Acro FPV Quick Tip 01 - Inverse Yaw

Hi guys, Paul and Thomas here. Hello. And today we're going to do a different video for you. It's going to be a little bit about, it's something that we've had questions on and it's created some degree of confusion. And it's to do with your camera angle that you're actually running and it's got to do with when you do rolls and some of the movements you do that don't quite make sense. Yeah. So some people that sort of analyse the videos quite carefully have made comments about this and I've explained it in the comments what's going on. but I thought it might be worthwhile doing a video and just explain and show exactly what it is you're doing. We call it, well you call it inverse yaw don't you? I call it inverse yaw. I mean it's, I really don't have a proper name for it but yeah that's what I'm calling it. What we'll do, we'll get the quad up and start flying and we can talk about rolls and maybe over-unders and show exactly what it is that you're talking about. Yeah, so let's get this fired up. Okay we're good to go, it's a bit breezy but we'll see how we go. show this hopefully the audio is still okay out of the uh gopro so let's take off if i can get the goggles centered on my face okay here we go i'm gonna try for me sticks okay
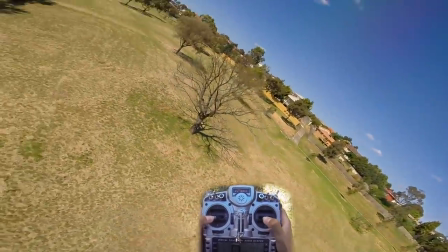74s
okay okay so can you tell us a little bit about what it is that you're doing okay so pretty much
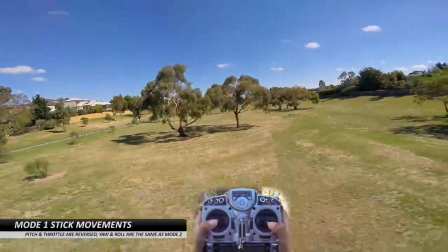80s
when i moved to 30 degrees camera tilt an issue i ran into was when i was doing rolls and keep mind at this time I was into cinematic flying,
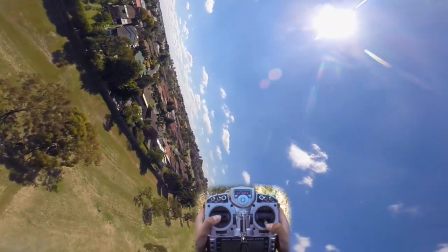90s
the issue I had was whenever I do a roll the camera would always end up looking in completely the wrong direction.
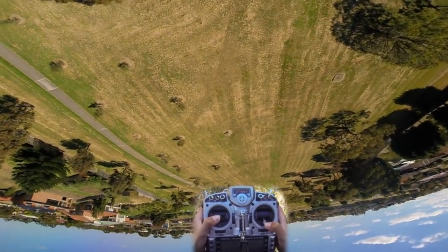96s
So like for example here I'm level, see the camera's looking down and the camera's looking back up. That's just with roll input.
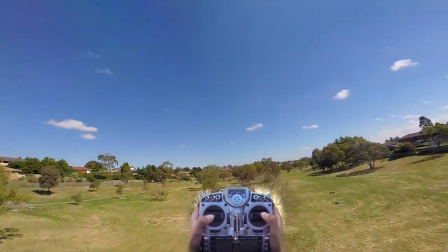103s
So what I figured out to work around with this was to put in the opposite yaw input to what your roll input is.
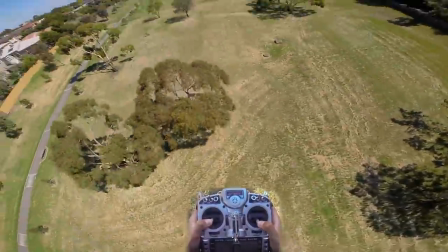111s
So if I'm rolling left I'm going to put right yaw and it keeps the camera kind of straight. So instead of yawing in the same direction as you roll, you're doing an inverse yaw, is that correct?
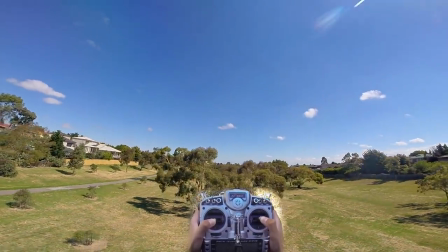120s
Yes, and that's why I call it inverse yaw, because it allows you to keep the camera perfectly centered.
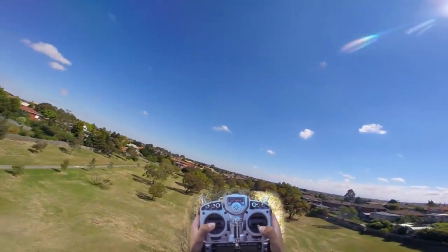125s
So for example a centered roll would be like that normally, inverse yaw, like that.
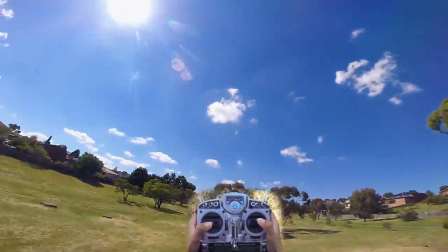132s
That wasn't a very good one, but pretty much it just helps to keep objects centered the whole time.
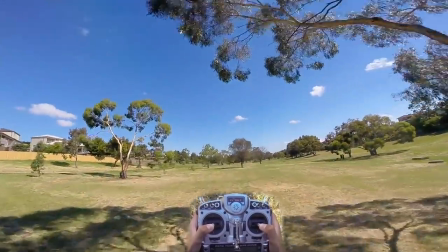139s
Now Thomas uses this a lot with the cinematic shots that he does.
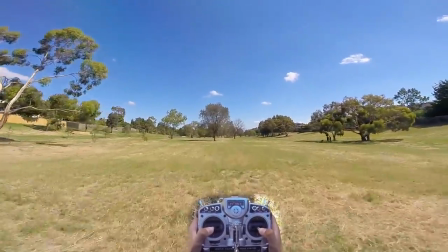144s
we've done it with like you've gone through things you've done a roll and the rolls actually look like an aircraft roll hasn't it yeah uh you've
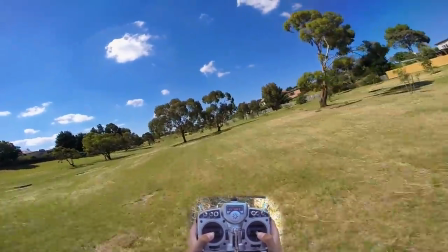150s
also used it a lot with trees where you're framing things yeah we also did it with the motorbike one didn't you when you were filming the motorbike
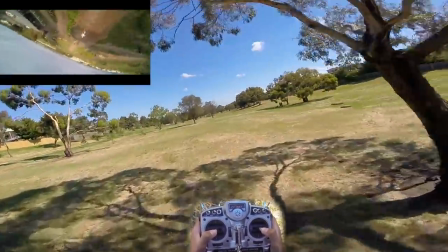156s
so i'll actually set the video of that where um he was following the motorbikes and his rolls
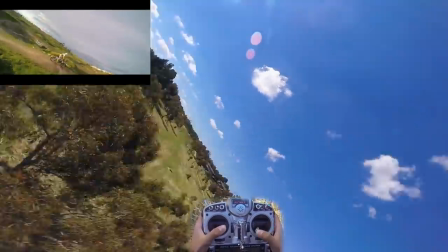162s
all also incorporated the actual motorbike within the frame the whole time didn't they Yeah, and here's another use for them too,
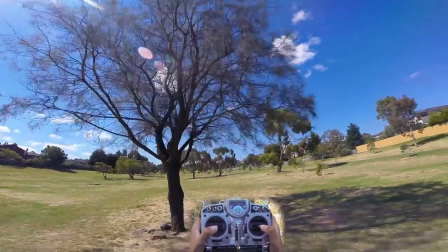171s
are over-unders. So, inverse yaw for the half roll, and then you just pull up smoothly and you get a really nice clean over-under.
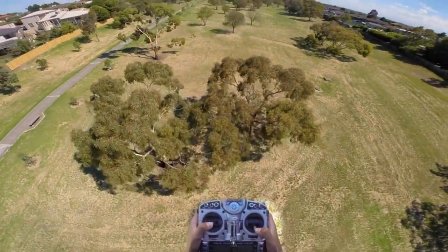178s
That looks really cinematic. So if you can imagine, when the quad's going over the tree, it's actually pointing downwards,
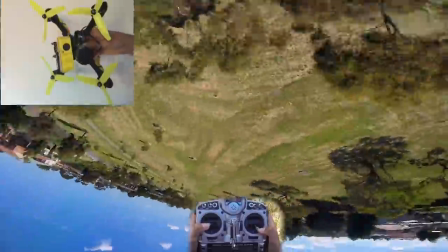187s
but the camera's pointing straight, and as soon as it goes inverse yaw, the quad is actually pointing up now,
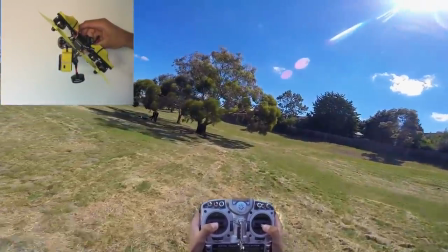193s
as it's going over the tree, but the camera is still level.
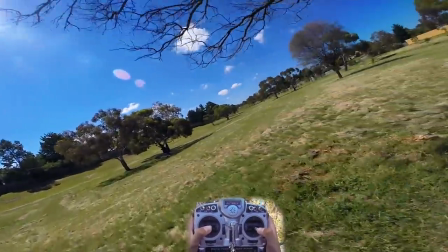199s
landing yep let's bring her in nice yeah so essentially it's just trying to get that camera angle just right isn't it yeah um and pretty much that is it's my purpose i'm really i mean um in racing i haven't really found a solid place to use it yet um but for the acro uh cinematic flying is where it really comes into its own because it just allows you to frame things really nicely and if you can really balance your urine roll then you can even do some other crazy stuff too. So anyway look we'll leave the video with that uh hopefully that sort of explains it. I'm not sure whether people are interested in these sorts of video they're little subtle things that happen that you may not be aware of uh if you want us to cover some of these we can in the future so I'm not sure whether this is a worthwhile video or not but look hopefully you guys found it useful. Yeah.